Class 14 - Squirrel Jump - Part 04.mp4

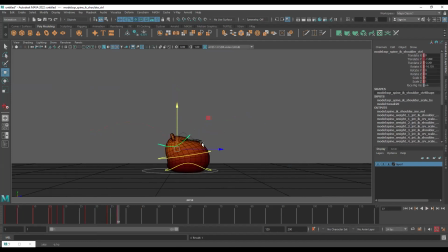Let's go forward a few frames and let's squash the body. Let's also move it forward and rotate it. So you can see it is squashed. It is going forward. And the Lower body goes backward. So you can see it slides like this. Okay.
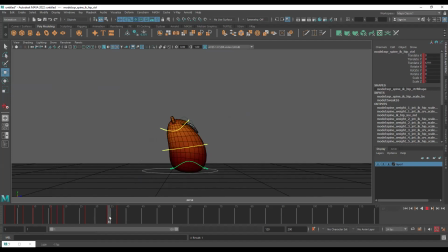Just translate it backward. So there is asymmetry in the upper and lower body. When at 34, the upper body was at the back, the lower body was at the front. Now, when the upper body is at the front, the lower body is at the back. So you can see the change in movement.
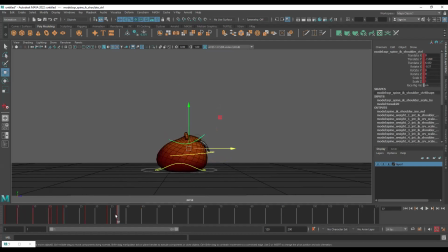I'll select everything and key it again. So stretch, squash, and now we want to dampen it. So same thing we'll do that we've done with the vertical jump. So obviously it will go up.
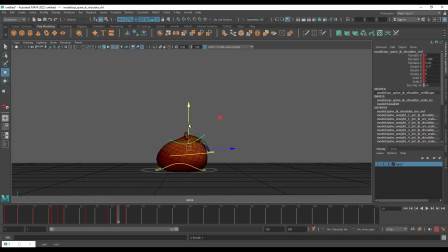So squash, stretch, stretch, squash, stretch, squash again. Okay, so I feel like the amount of time here that we have for the squash and stretch is very less.
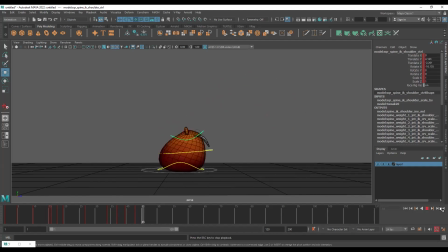See, the second jump is happening very fast. So I'll take the global controller. This is this was our stopping period from 37 to 45. I want to increase it. So I will select these three keyframes and I'll move them forward.
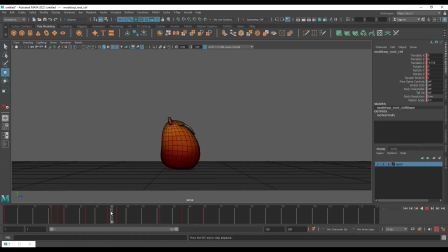So I have given few extra frames now. Okay. Is this clear to everyone what I did here? Basically, the keys were starting from 45. So we were having less time for the squash and stretch to happen more organically.
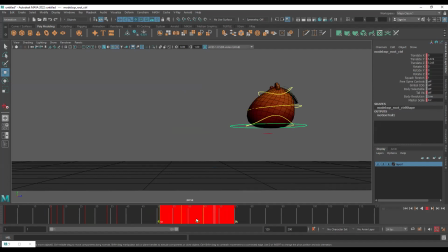So this is why I'm increasing it and I'm giving 5 extra frames. Okay, so now we have enough time to properly squash and stretch it and then anticipate it again before the second jump. Okay.
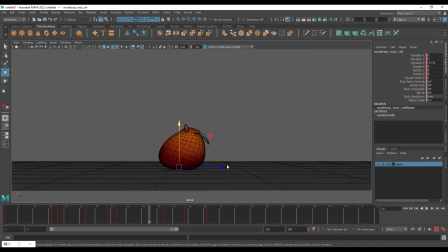Open Raj, I usually block, like I don't actually block it. I do it in the spline only. So I'm actually, whenever I'm creating any animation, I'm doing the contact poses and everything, but I don't block them.
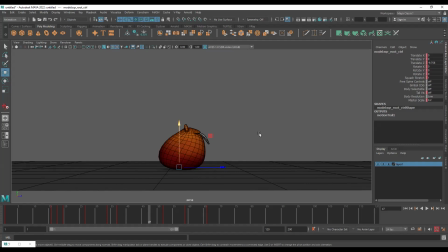I keep the spline on. The reason for that is if we keep it off, many times we can get into gimbal lock issues. So if gimbal lock is happening, we want to keep it in a way so that we can see it.
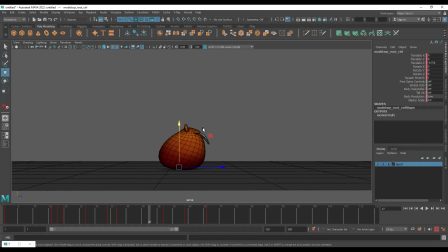So when you're in the spline mode, you can actually see the movement happen in between and then you can fix the gimbal lock. Okay. In studios also, it's up to you. No one will come and tell you to do it in a certain way.
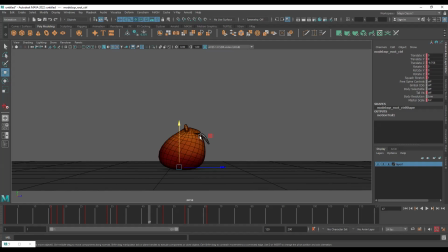They just care about the results. It doesn't matter what approach you take. So whether you keeping it spline, whether you keep it block, that's up to you. There's no rule for it. It's just a preference thing. Okay. Why would they care about this? Because see, they only care about the result, right?
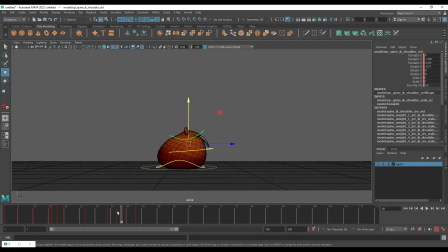You should just be able to do the animation nicely. That's the only requirement. How you do it, that's not their headache. Okay. All right. So stretch, squash, stretch, squash, and then I stretch it again.
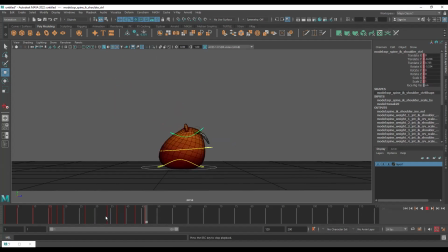So you can see we've added this dampening and I moved it forward at 37, then I didn't move it back. Let's move it back at 43. So you can see the body goes back at 43.
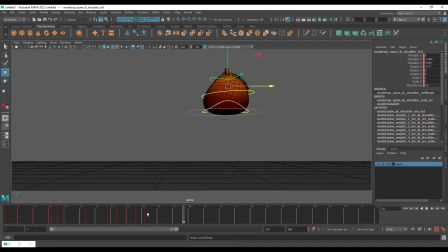Now you must be thinking, why didn't I do it at 40? See, here there's a lot of force from 34 to 37. So it is just jumping forward really quickly to frame number 37. So if I go to 40 and bring it back, it will look very chaotic.
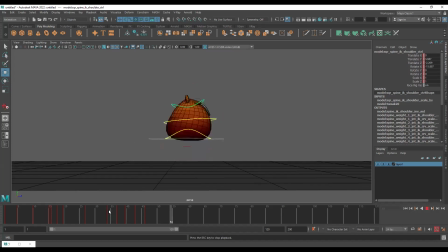See how it looks? Very fast, right? Very chaotic. I don't like that.
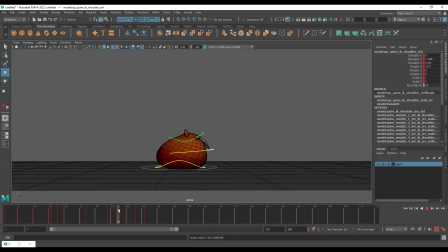I don't want it to be chaotic. So what I do instead is I pull it back at frame number 43. That way it looks much better. Okay.
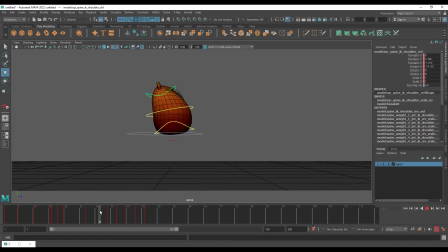So that's what I like. Now it's your preference. If you want to do it in some other way, you're free to attempt it. Okay. It's still, yeah, it is still snappy. What I've done also, it's still snappy, but less than before. It's not looking like some jerk is happening.
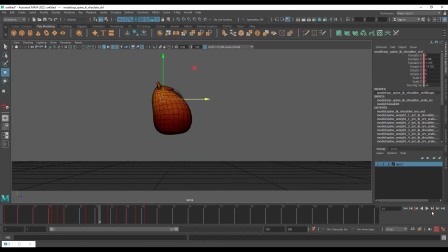But if we do it very quickly, then it definitely looks like some sort of jerk is happening because the speed is so fast. Okay. I'll also add rotation here, like when I moved it forward, I rotated it forward.
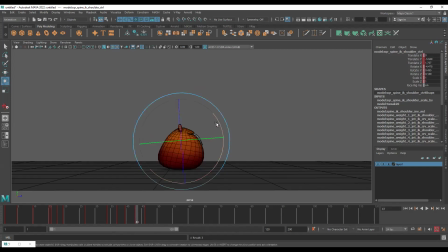So when it's going back here, I'm going to rotate it backward. And at 46, I'll slightly rotate it forward. So you can see very small amount of forward and backward movement I added. It's not even visible, but it can be felt. Okay.
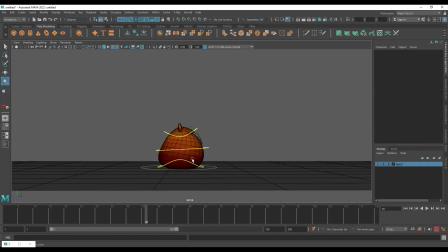So I'm going to select everything and wait, we haven't animated the lower part. Let's do that also. See, here it was forward at 34, then we pushed it back at 37. It needs to go forward again. So I move it forward at 41.
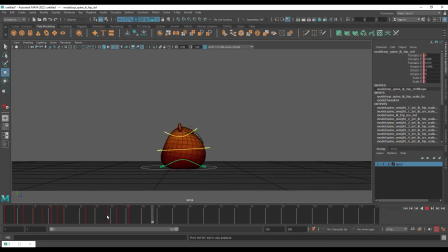That's it. So you can see very small movement I added. Look how nice it looks.
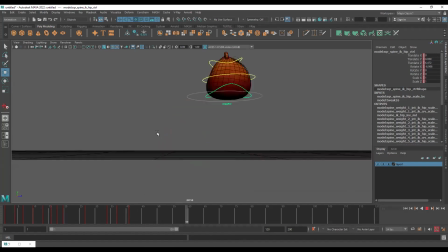It goes back and then it comes forward. So nice and snappy if you just look at the base, the controller.
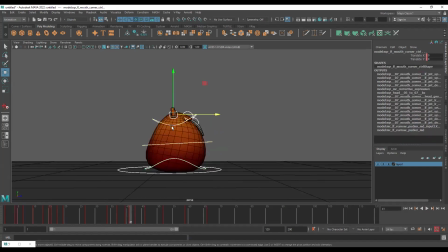Okay. So that's it. I'll select everything and I will key it all at frame number 46. Okay. All right.
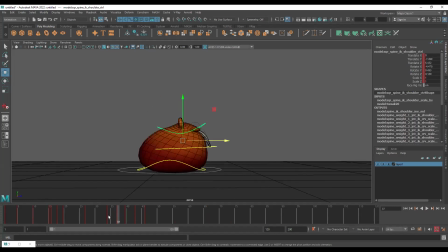No, there is rotation here. See, look at the channel box values. No, of course, I had only translated it. We don't have to rotate the lower controller all the time.
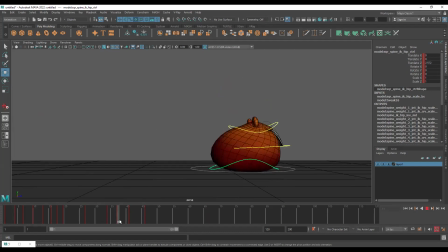Here I rotated it because it's wiggling side to side. Here I didn't like rotate it. If you want, you can rotate it. That's fine. You can also do the translation. That is also okay. It should just look good. That's the main point. So you just need to understand that.
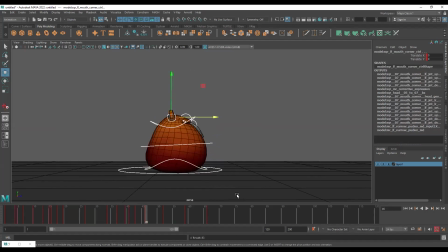Okay, I'm keying everything at 46. And now you can see the character jumps off at 52. So now we need to give a slight anticipation.
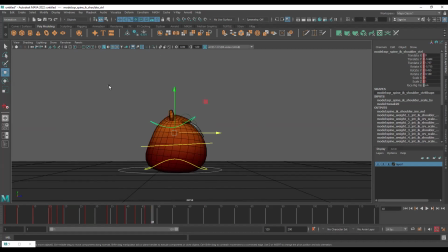So what I'll do here is till frame number 48, I'm going to select everything and I'll key it. So for 2 frames, nothing is happening. So obviously it shouldn't look like a statue. So I'll very slightly just move it forward. So you can see just slightly it is moving forward.
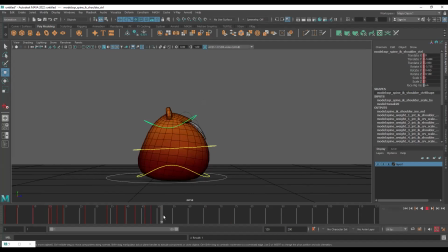Nothing else is happening. Okay. Now what we'll do, we know that at 52 it jumps off. So at 51, I will anticipate it. So this will be a simple anticipation.
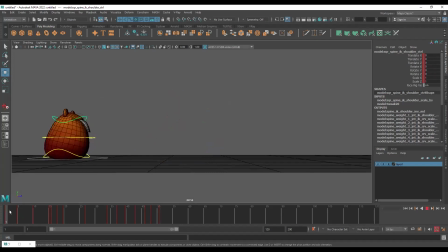See here initially the squirrel had enough time to do a very longer anticipation. Now in this case, we're just doing a very short anticipation. Okay.
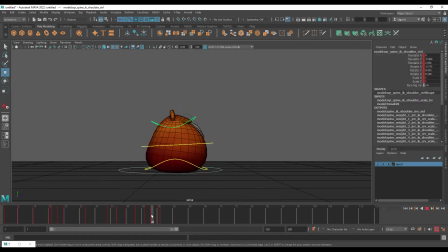Uh, I feel like we can add some more frames like this anticipation that I'm doing here from 48 to 51. Maybe I can shift it to 52. So that way it will be a little bit longer.
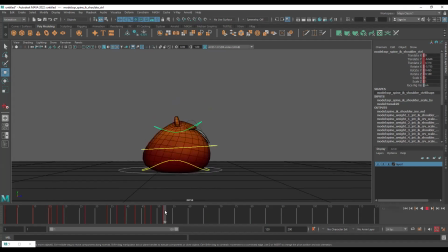The only problem is right after this it jumps off. Now remember that we want 2 extra frames to stretch it out. See, let me show you what we did here. At the back, the body was squashed at 18th.
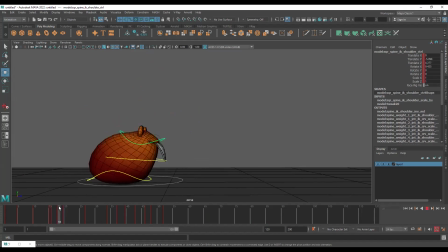We gave 2 extra frames while the squirrel was on the ground and then we stretched it out. So same thing I want to do here as well.